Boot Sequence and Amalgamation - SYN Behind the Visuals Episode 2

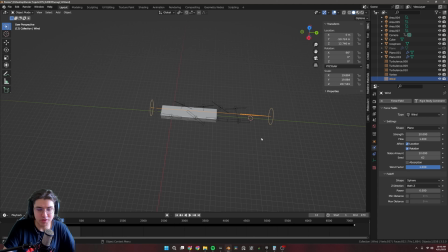(12:24)
Yeah, and a wind force to push it in the right direction. One thing I used a lot during this project was just messing with particles and just applying a bunch of forces to them until they kind of did something cool. And so I got this really cool kind of snaky effect that you can see when everything starts going.
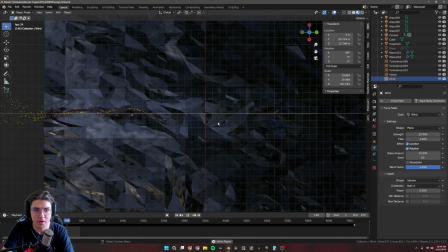(12:44)
Let's see, you cannot even see it in that view, but you can see it in this view. So yeah,
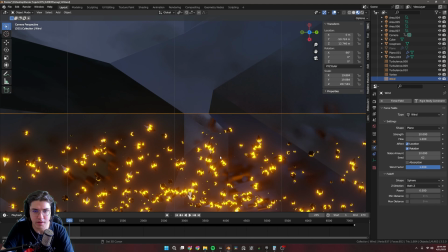(12:49)
I get a cool kind of twist snake thing, and then these particles, I like doing weird particles,
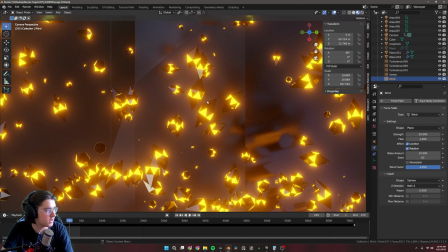(12:55)
so I designed this little guy right here, and you can barely see him in the final product,
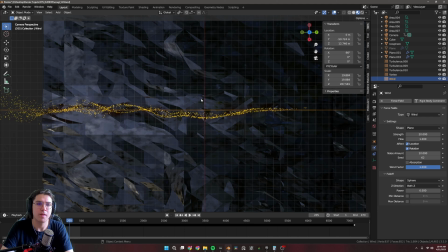(13:02)
but it makes the lighting different than if you just used like a UV sphere or a cube with like an emission texture on it.
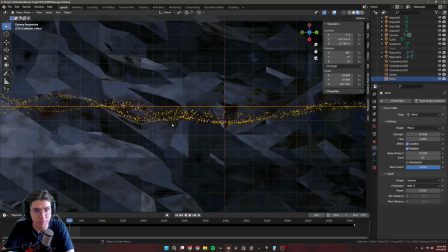(13:10)
I thought it added a little more texture to the final product, because one thing I tend to agree with is like if
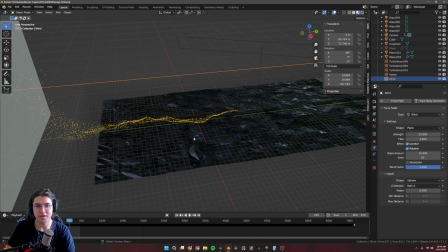(13:17)
you have something detailed, it's going to look better far away than if you just make something undetailed that's far away. You know, I mean, you can usually get away with undetailed stuff far away, but it just depends on what you're doing.
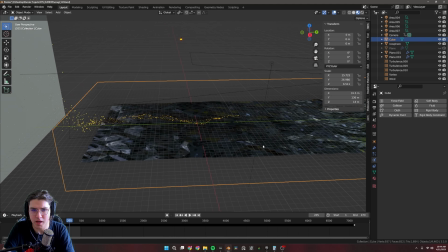(13:28)
And this here is, let's go see what's going on with this guy.
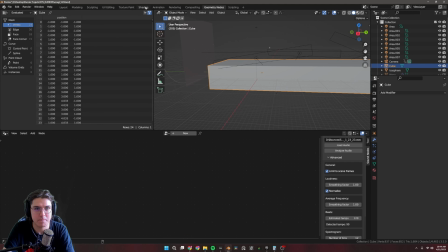(13:34)
No geometry nodes. Is it a shading thing? It is a shading thing.
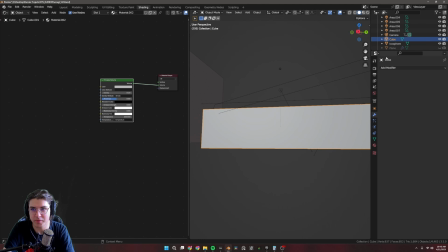(13:40)
Okay, I have a principled volume here. That's what it is. So I have a volume here.
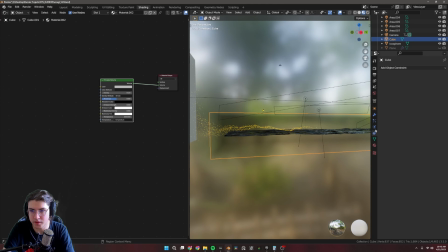(13:44)
It is set to probably ridiculously low, knowing me. Let's see. Yeah, 0.02. I like adding the volume just because it makes the lights look better, typically.
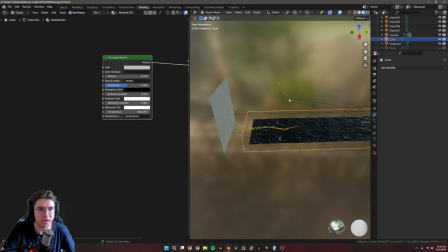(13:56)
And that's pretty much all I use the volume for, is if something looks like it was rendered in like a vacuum, I usually don't like that. So I like to add the volume to feel like it's actually taking up some space.
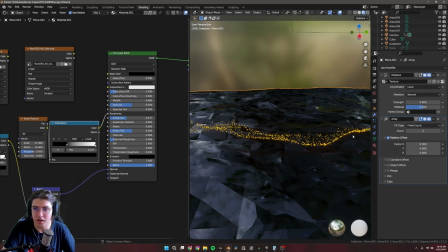(14:08)
And then this plane here is going to be a classic, I displaced it so you can see the bumps.
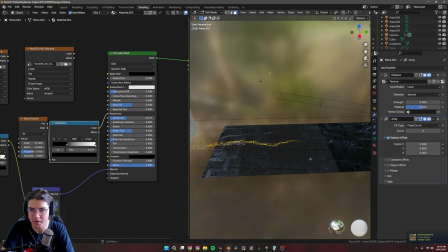(14:15)
Let's see how subdivided this is. Yeah, it's about that big. And then I just have an array modifier making it longer.
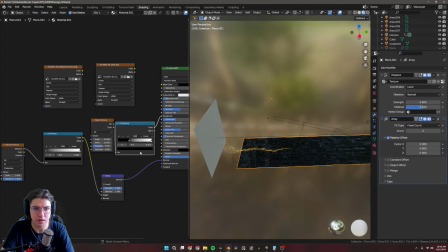(14:23)
And here is the node setup for it.
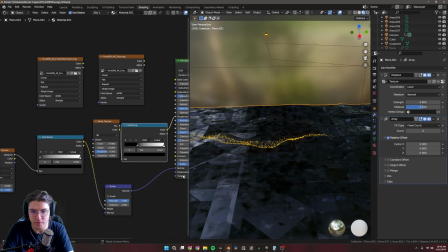(14:27)
I had some rock textures I was thinking about using, didn't really like them, ended up going with a pretty basic Voronoi texture for a bump. And then if you've watched Ducky 3D, you know all about noise texture into color ramp into roughness, which just makes it so it doesn't look so uniform.
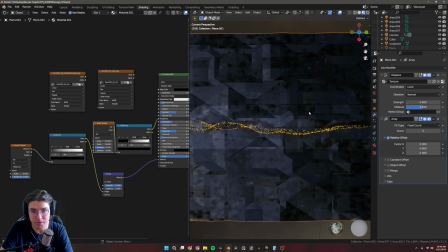(14:44)
And again, same thing with the boot sequence stuff. It's all about the lighting.
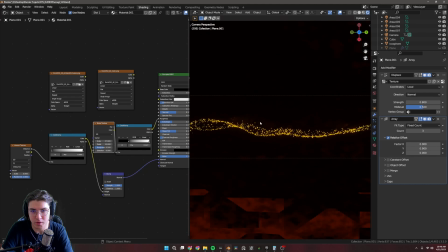(14:48)
Like, it's all about getting like these weird reflections. And I like the Voronoi because it kind of contrasts the smoothness of the particle system and you get more jagged reflections, which I think is cool. And lighting setup here, we just got some lights doing not too much.
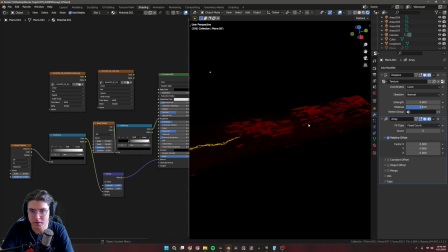(15:04)
It's just like this kind of red light going throughout to match my color scheme again.
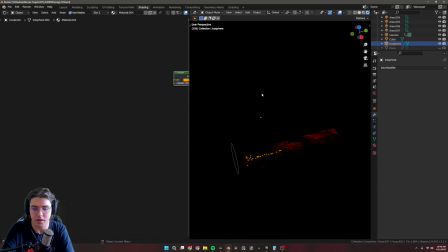(15:10)
And over here you can see is the, oh my god, press the wrong hotkey. I don't have a numpad, so lots of the really, really useful Blender hotkeys I just don't have.
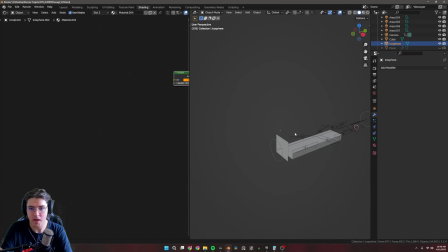(15:21)
But that is the particle right there. And that's all that's in this scene. Again, keep it simple, stupid. And really the only thing I'm keyframing is the camera. That's pretty much it, I'm pretty sure. But yeah, that's scene numero uno.
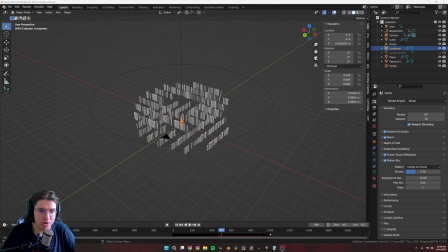(15:42)
Alright, here we are in scene 2 of Amalgamation. I'm just going to keep on trucking because I think each of these is going to be about 20 minutes long, and that's cool with me. This one shows off a couple concepts that I start using more. You'll notice if you watch the videos or the visuals,
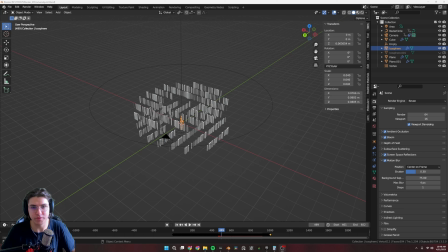(16:02)
I literally get better over time because like I wasn't very experienced in Blender when I first started this, and then the further I get, the better it gets. Which I really enjoy watching, at least for me personally, to show that I've actually improved a little bit.
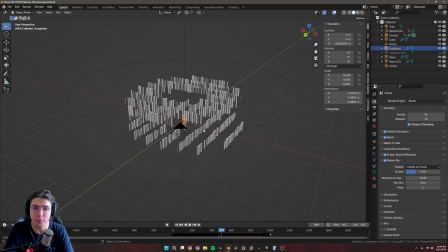(16:17)
But this is a combination of a couple things. Now, I'll be honest, I wasn't super happy with how this one turned out, but like I've mentioned before, I had a month to do this. I had to keep moving. The motion blur was the problem here.